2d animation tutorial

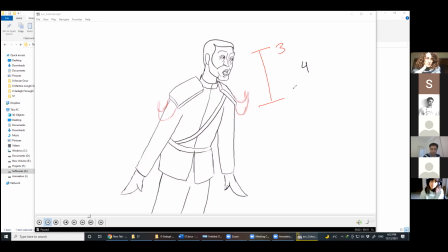Okay. İlgili Ahmet, ben onu hissetmedim çalışmana baktığımda dedim. Üçüncü ve dördüncü keyframe arasındaki spacing nasıl olmalı diye sordu. Şimdi onu gösteriyor. So of course there is an ease here. Okay.
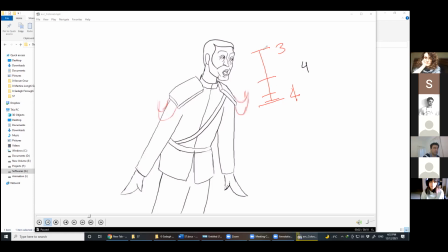But here it's a very fast action and you don't need to put ease for the third keyframe, okay? But here we need ease in the fourth keyframe.
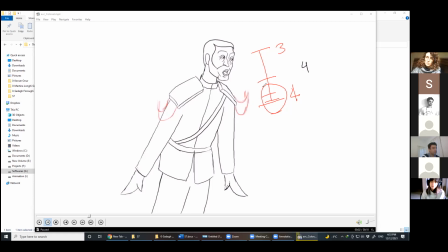Evet, burada oldukça hızlı bir aksiyon olduğu için üçüncü keyframe'in yakınına ease koymamıza gerek yok. Yani araya in between ekleyip hareketi yavaşlatmamıza gerek yok. Ama dördüncü, yani hareketin sonlandığı yere doğru bir ease
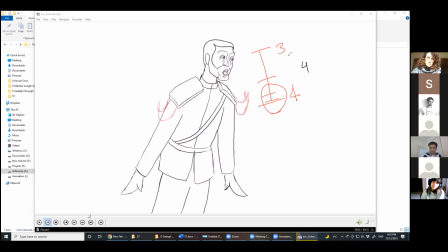eklememiz ve hareketi biraz yavaşlatarak bitirmemiz gerekiyor. And even if you put ease here, it should not be as much as for the fourth keyframe. So maybe if one. Bir ease eklersen, bu dördüncü keyframe'de kadar güçlü olmamalı.
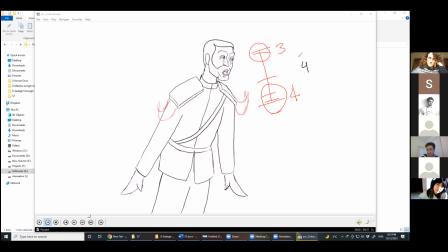Because in the third keyframe, the action is very fast. Çünkü üçüncü keyframe'de aksiyon oldukça hızlı. Okay. Okay, thank you. You're welcome.
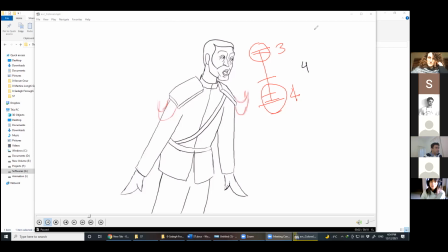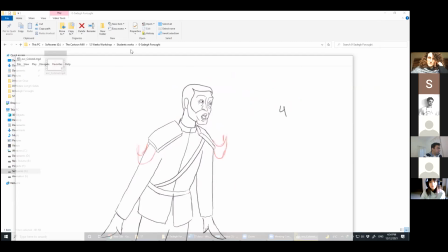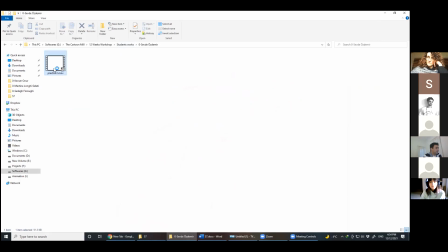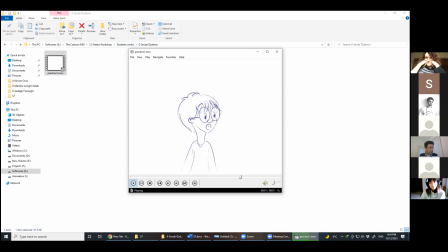Okay. Who's this? Sevde. Am I right? Evet, bu Sevde'nin çalışması.
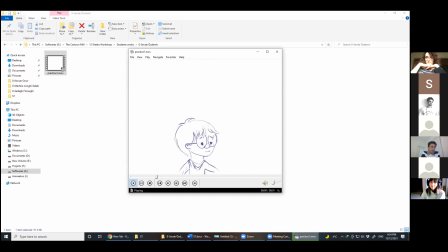Okay, it needs more in between. The poses are okay. There is anticipation pose. Var güzel anticipation pose da var. Biraz daha in between gerekli burada. In between and the fourth keyframe is still absent.
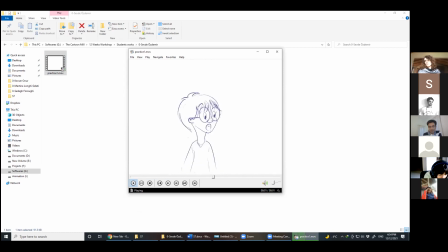In between gerek ve dördüncü keyframe burada da yok. But the poses are good. Ama pozlar iyi. You last one.
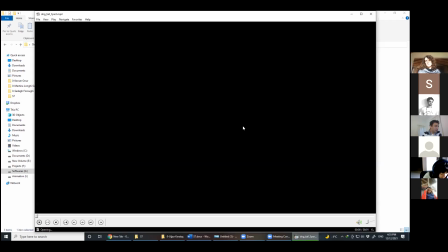Okay, this is not what
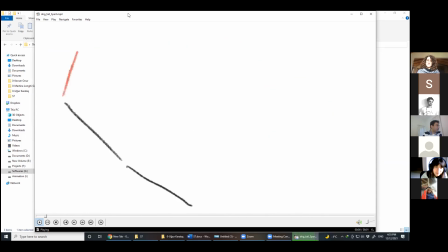this is not what we talked about, yes, but he did it and it's fine.
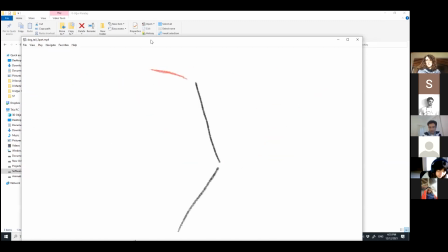Bunu henüz derste çalışmadık ama egzersizi yapmışsın, iyi de olmuş. It's great. I'm surprised. Thank you, and we will talk about it today.
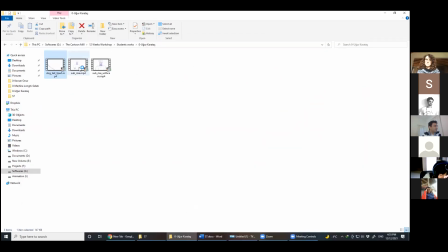Okay. Buna bugün değineceğiz. This one is good too.
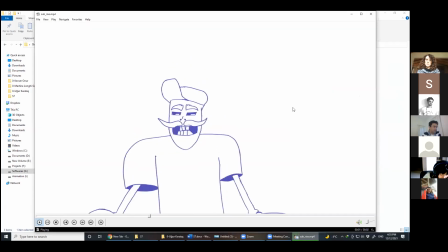Bu çalışma da iyi olmuş. I think you don't see it smooth, but there is enough in between. There is anticipation pose. Follow through.
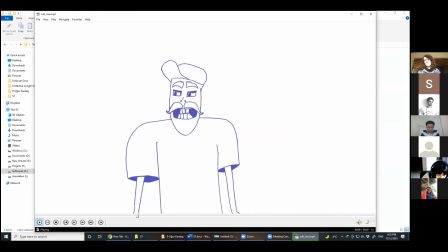Anticipation pose da var. Let me play it frame by frame. This is nice. Kare geçelim. This one is anticipation pose, and also the spacing pattern is correct here.
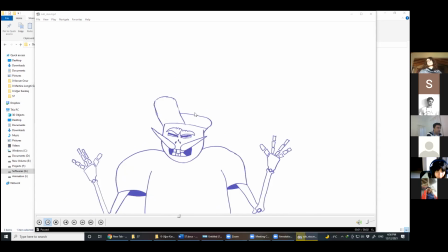If you see the head, pose, it moves like this. Spacing de gayet iyi olmuş. Kafanın hareketine bakarsak hareketin bu şekilde olduğunu görüyoruz.
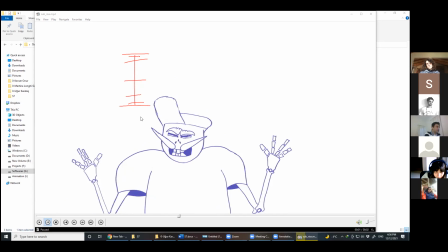Yeah, it's something like this, and there is ease here and here, so it's good.